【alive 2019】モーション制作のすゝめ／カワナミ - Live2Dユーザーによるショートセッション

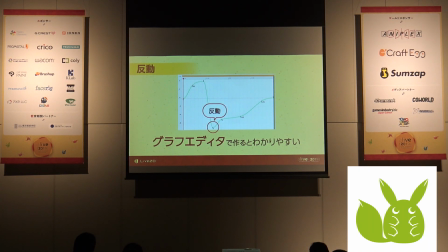8:16 こういう動きがグラフエディターとか使うと分かりやすいかなと思います。これはちょっと見やすいっていうだけのお話になってしまうんですけど、なので反動をちょっとつけたいというときはグラフエディター開いて、ちょっとグラフの方向性を行き過ぎるようにするとうまいこと反動がつきやすいかなと思います。
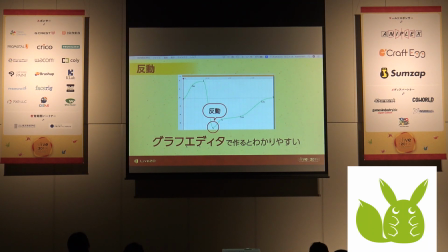8:35 次のお話が、動きの伝達というお話です。生き物が動くときって、すべてのパーツが同時に動いて同時に止まるっていうことはほぼありえないんですよね、人間生きてるもの。
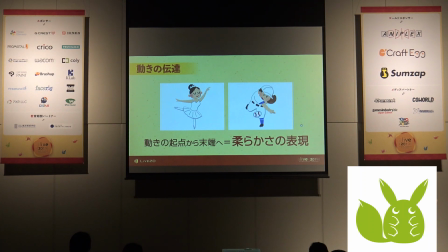8:55 ロボットもそんなぴったり、どうなんでしょうね、ロボットだったら行けるかもしれないんですけど。ということを全てのパーツが同時に動き 同時に止まるっていうことはほぼありえないということで例えばバレリーナの腕 想像してもらえると 柔らかく動かす
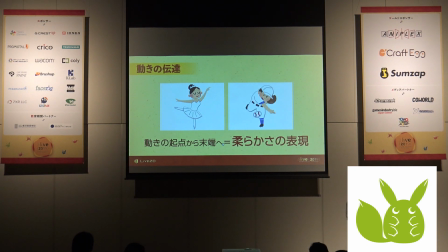9:14 この根元から末端に曲がる動きがいて 柔らかく手を出せるとかあと優雅な動きだけじゃなくて 皆さん野球選手の投球フォームとかを想像してもらうといいんですけどあれは結構力強くムチのようにしなくてエネルギーをバッと出して速い球をバンと投げてるっていうフォームがあると思うんですけど
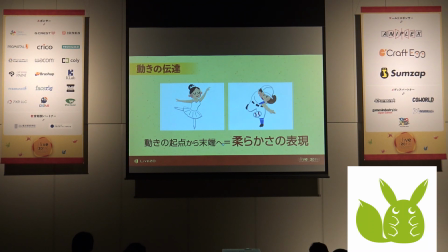9:33 野球選手のフォームも野球の練習とかでヒップファーストっていう単語があるらしくて腰から順番に体重を伝えていって手先にエネルギーを伝えるっていう
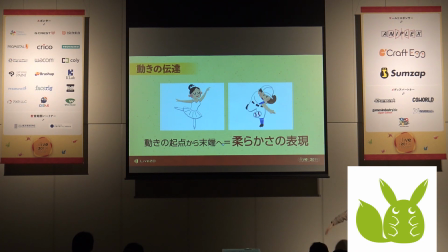9:45 これもある意味柔らかな動きではあるんですよね力強くはあるけど柔らかいっていうなのでこういう動きの起点から末端に順々に曲がり具合とかエネルギーが伝わっていくっていう動きの伝達をつけることで
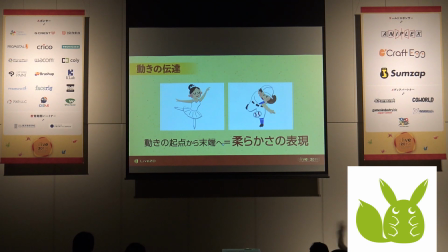10:01 人の体の柔らかさというのを表現できる腕もこうやって曲げるよりもこうやって曲げたほうがやっぱりきれいですよねこうやって指先はというお話ですね
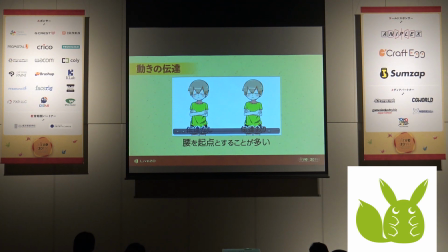10:15 これちょっとわかりづらいんですけどこれだと首のあたりを少し見てもらうと首のあたりを見てもらうと伝達ありのほうが若干首の曲がりが遅れてるんですよね
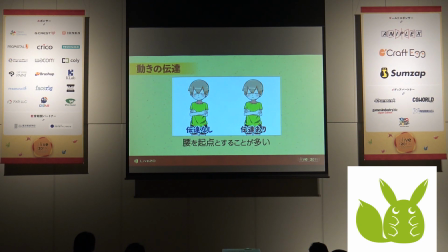10:30 遅らせてるんですよ実際これはこれも体の中心から上に向かって曲がり具合がこういうふうに伝達しているという動きをつけてるってことですこれをつけてないとちょっとこうやっぱつけてないほうは少し固い印象があるから
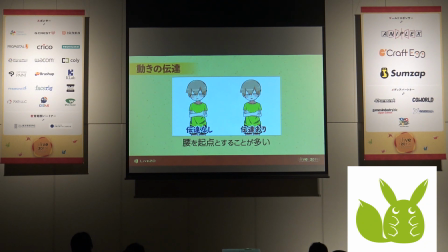10:51 こういうことですねこれよりもちょっとこういうほうが人間の体の関節の柔らかさが表現できるかなと動きの起点はだいたい腰を起点とすることが結構多いです頭を起点にしたり手の先が起点になったりっていう動きも結構あるんですけど
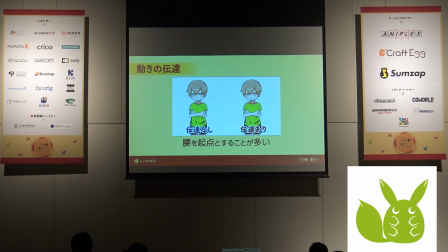11:09 動きの大半は腰から始まるそうです私もまだちょっと勉強不足なんですけどもなのでタイムラインで打つときもキーフレームをずらしますポーズをつけて大体こんな動きでいいじゃろとなったら
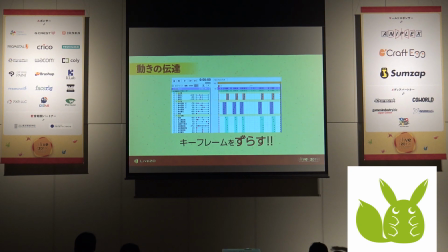11:26 キーフレームを部位ごとにずらすんですねピッピッこれだと体が一番最初に曲がるようにこの青い部分ですねこの青い部分の体の動きをつかさずのキーフレームが一番最初に曲がるようにちょっと前に乗せています
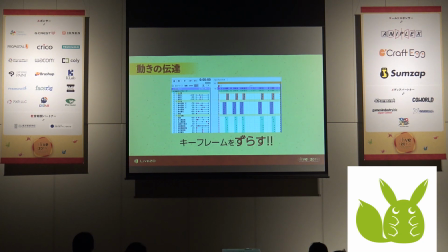11:42 それに続いて体から末端に行くように腕と頭がキーフレームちょっとずつずれているこのずらしが結構意外と効いてきまして数フレームずらしたときでも結構見た目の印象が変わるんですよなので何かの動きが硬いなというときはキーフレームをずらしてみると柔らかくなるかもしれません
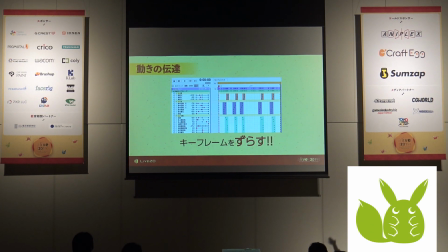12:02 部位ごとにずらすっていうのと部位の中でもちょっとこういう感じでキーフレームが並んでるかなと思います腕ならちょっと逆ですけど